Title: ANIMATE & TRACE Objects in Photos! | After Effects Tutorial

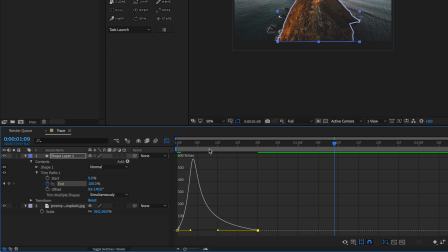But make sure you hold down shift so it doesn't change the value. It just changes the speed and velocity. So if we watch it back, you'll see it kind of pops on over. But I think it looks pretty nice by itself.
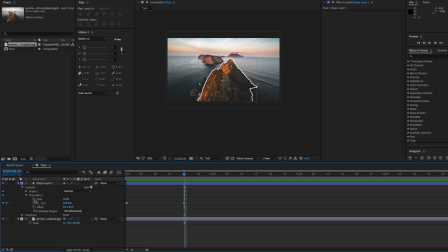Now, if you wanted the animation to loop, what you would do is set a start keyframe where your last keyframe for the end is. Go over about 20 frames or so and set this to 100%.
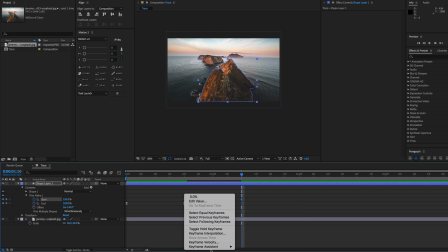You can easy ease those as well.
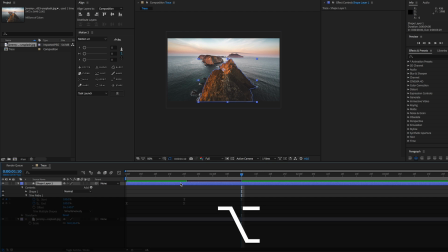And then what you want to do is select the layer and hit Alt, right bracket, and that'll trim the layer to where your playhead is. And then you can hit Command D to duplicate the layer, hit left bracket, and that'll move the new layer to the right side of where your playhead is.
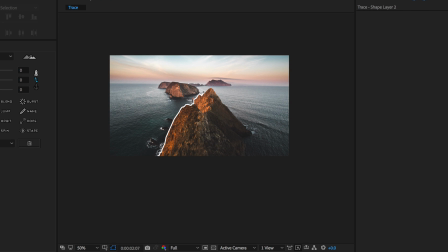And now as we watch this back, you'll see it just continues to loop. Now there's a few things we can do to change this animation. We can select the keyframes and go to the graph editor. We can select one of the keyframes and you'll notice this yellow line.
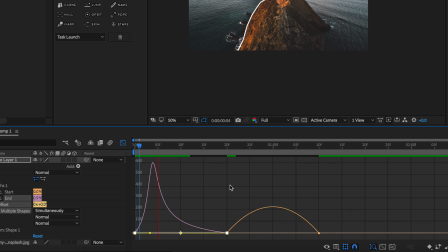And if we hold down shift, we can drag that in or out, and that'll just make that animation a little bit more snappy, and then it'll ease into the end keyframe. So you can kind of mirror that animation so it goes in and out really quickly, but it takes a long time in between. Another thing you can do is overlap the two sets of keyframes.
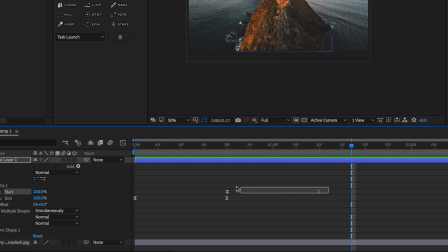So instead of having the start animate right on top of the end, we could take those two start keyframes and drag them over to the left so that the line kind of chases itself off.
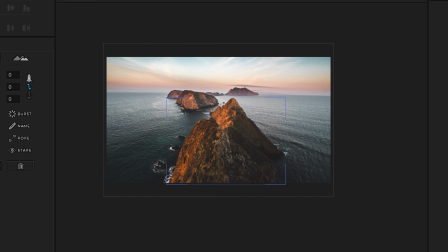And you'll see what I mean when I play it back, like so. Of course, if we leave a lot less room, you'll see that line gets a lot shorter and it animates a lot quicker.
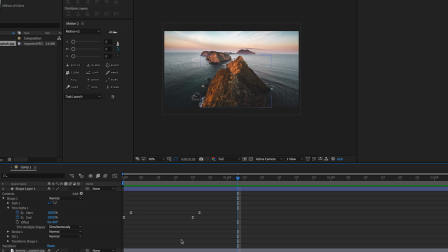So that is pretty much the effect, and you can do everything I just showed you inside of After Effects. But if you're finding it's really difficult to get a really precise trace, especially around corners and rounded edges, you may want to bring this into Illustrator, trace the photo there, and then just bring it back into After Effects and animate there.
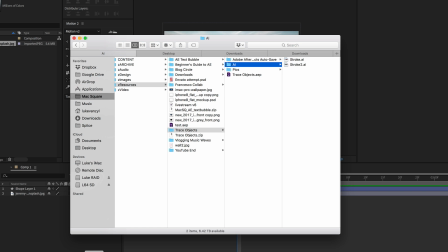So I've already done this in Illustrator and the process is the same. And once you're done, you can just drag in that AI file and you'll get this little pop-up.
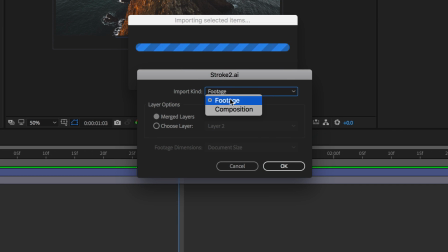You want to make sure you import it as footage and then select OK.
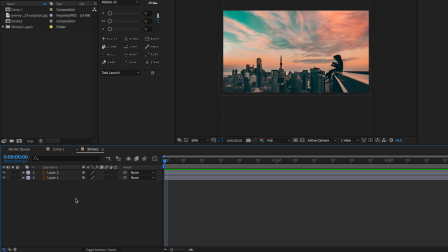Now we can actually open up the composition and you'll see it's exactly like the way you were looking at it in Illustrator, but the way you're actually going to be able to animate it is by putting your stroke and outline on a separate layer. So I've done that with layer 2, and once you bring it into AE, you're going to right click and select create shapes from vector mask.
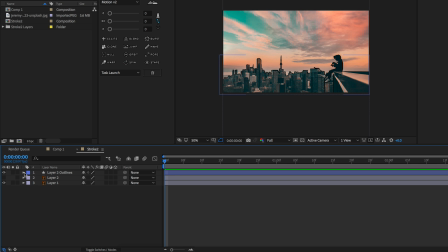Then After Effects will see that layer as if it were traced inside of After Effects itself, and so then you can add the trim pass and animate from there.
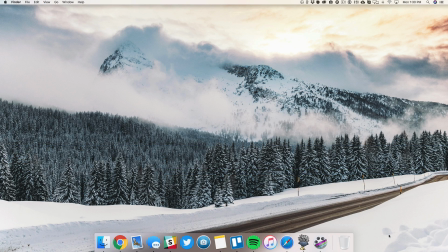So just before you guys go, be sure to check out the description and all the links below. There's actually a link in there that will allow you to download the project file that I worked on in this video. But anyway guys, that is it for this tutorial. I hope you all enjoyed. If so, be sure to hit that like button and subscribe.
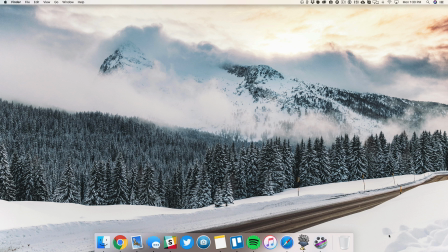It just helps me know that you like the content and want to see more videos. Thank you guys so much for watching, and I will see you in the next one.